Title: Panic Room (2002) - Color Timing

He'll tell me about the looks. The director of photography or the director will come in and tell me, you know, the kind of feel that they want, and then we'll actually go over certain frames of shots. You know, they'll say, well, these are important scenes, and this is the kind of look for day interior. These are the kind of look for night interior, night exterior, day exterior, and so forth, so that even before I start color correcting, I already have an idea of what it's supposed to look like. And then they give me an idea of what maybe bugs them about cinematography or whatever they've shot, and they'll say, oh, you know, certain scenes, maybe it was too bright, or certain scenes were too dark, or certain things came out too blue that we know would come out that way, so we want you to compensate for that. So immediately I know to adjust the movie accordingly.
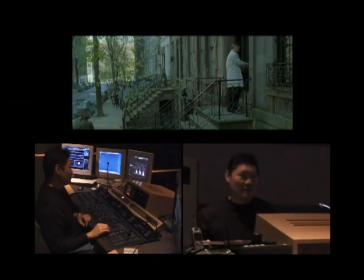295s
Okay, so these are some of the first few shots of Panic Room here. We're going to run this without any color correction on, you can see how blue the shots are here.
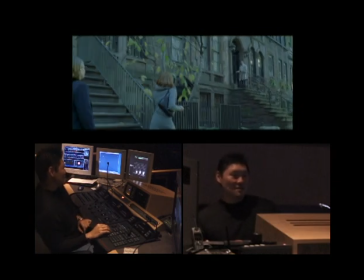304s
So we are actually going to color correct these shots to make this look a little bit more afternoonish, autumn looking.
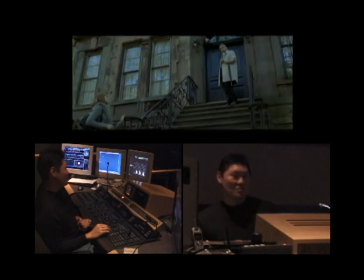312s
You can see how blue everything is.
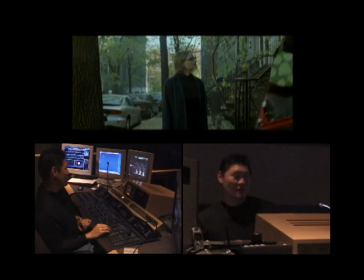316s
We're going to put things like windows for power windows and do some repositioning and some basic color correction on these shots.
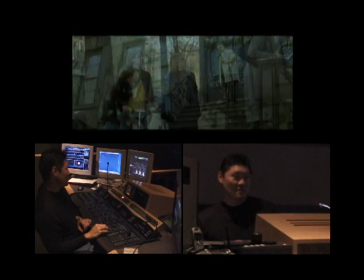329s
So now we're going to take a look at these shots and we will color correct these shots.
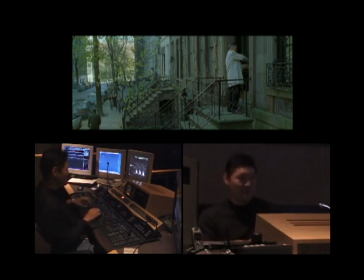335s
So this first shot here, which is pretty blue, we're going to make this look a little warm here. So we're going to add some contrast and put a little warmth in there by taking out some blue and some red.
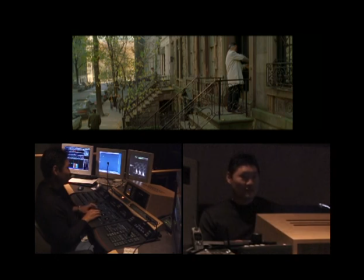352s
And after we've done this and we've now made this a much warmer shot, we're going to rotate this shot a little so that we can level things off.
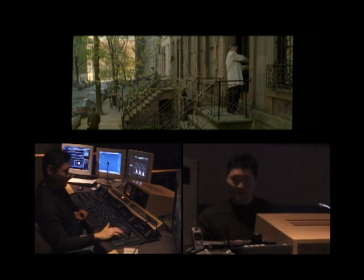365s
Just so, something like that. So now we can see the difference between what we had and what we have now. What we had and what we have now.
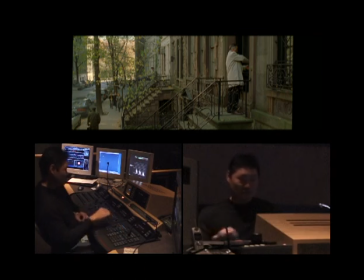377s
What we're also going to do here is we're going to put a little window down where Jodie Foster is in that corner on the sidewalk there to bring them up a little bit more.
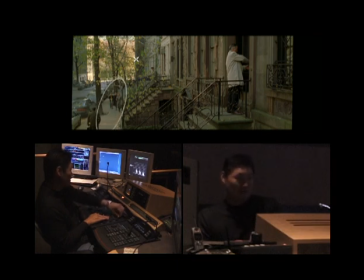396s
So we'll just put a little window on there. We'll soften this up a little. This window allows us to color correct on the inside or outside independently of the picture. So that's what we're going to do right now. And you can see how much, you can actually see the window there.
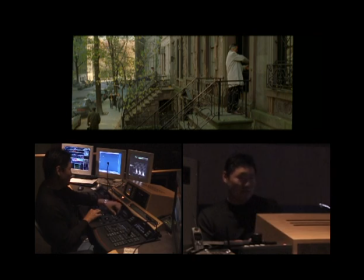414s
We're going to bring this down and actually soften this up so it should be pretty much imperceptible. And now we see the difference in the picture right there.
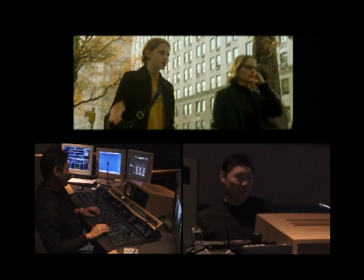427s
So now we rotated the shot. We've color corrected it, and now we put a little window down there.
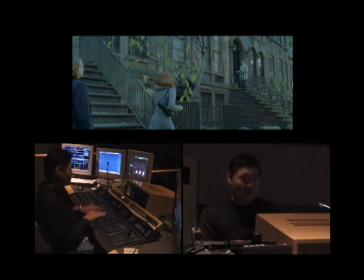436s
So this next shot here, I'm going to color correct this and take some of the blue out here. Make this a little warm. And we're going to build some contrast into here. And this shot we pretty much just went with some basic color correction. We didn't do anything crazy to this shot here.
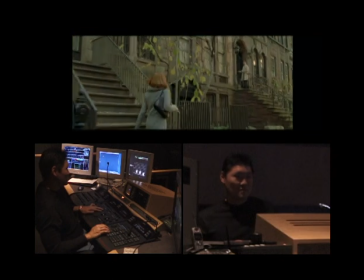459s
So now that they match a little bit better, we're going to move on to our next shot.
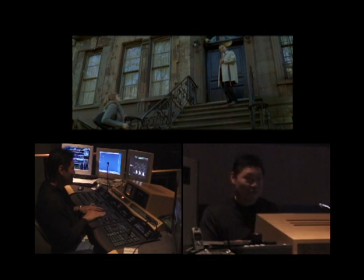467s
And in this shot here, again, we're going to first start off with the color correction. So we're going to make this a little warm. And what we're going to do here is we're going to adjust the headroom just a little, and you can see it actually moving.
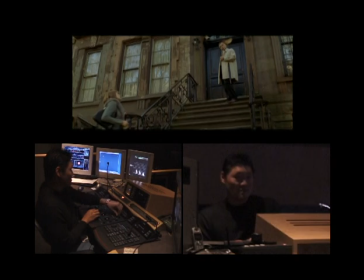482s
We have the ability to adjust headroom and also adjust. We can also zoom in and zoom out, which is things that we did throughout the movie. So we're just going to do a slight adjustment on this headroom, just on the head.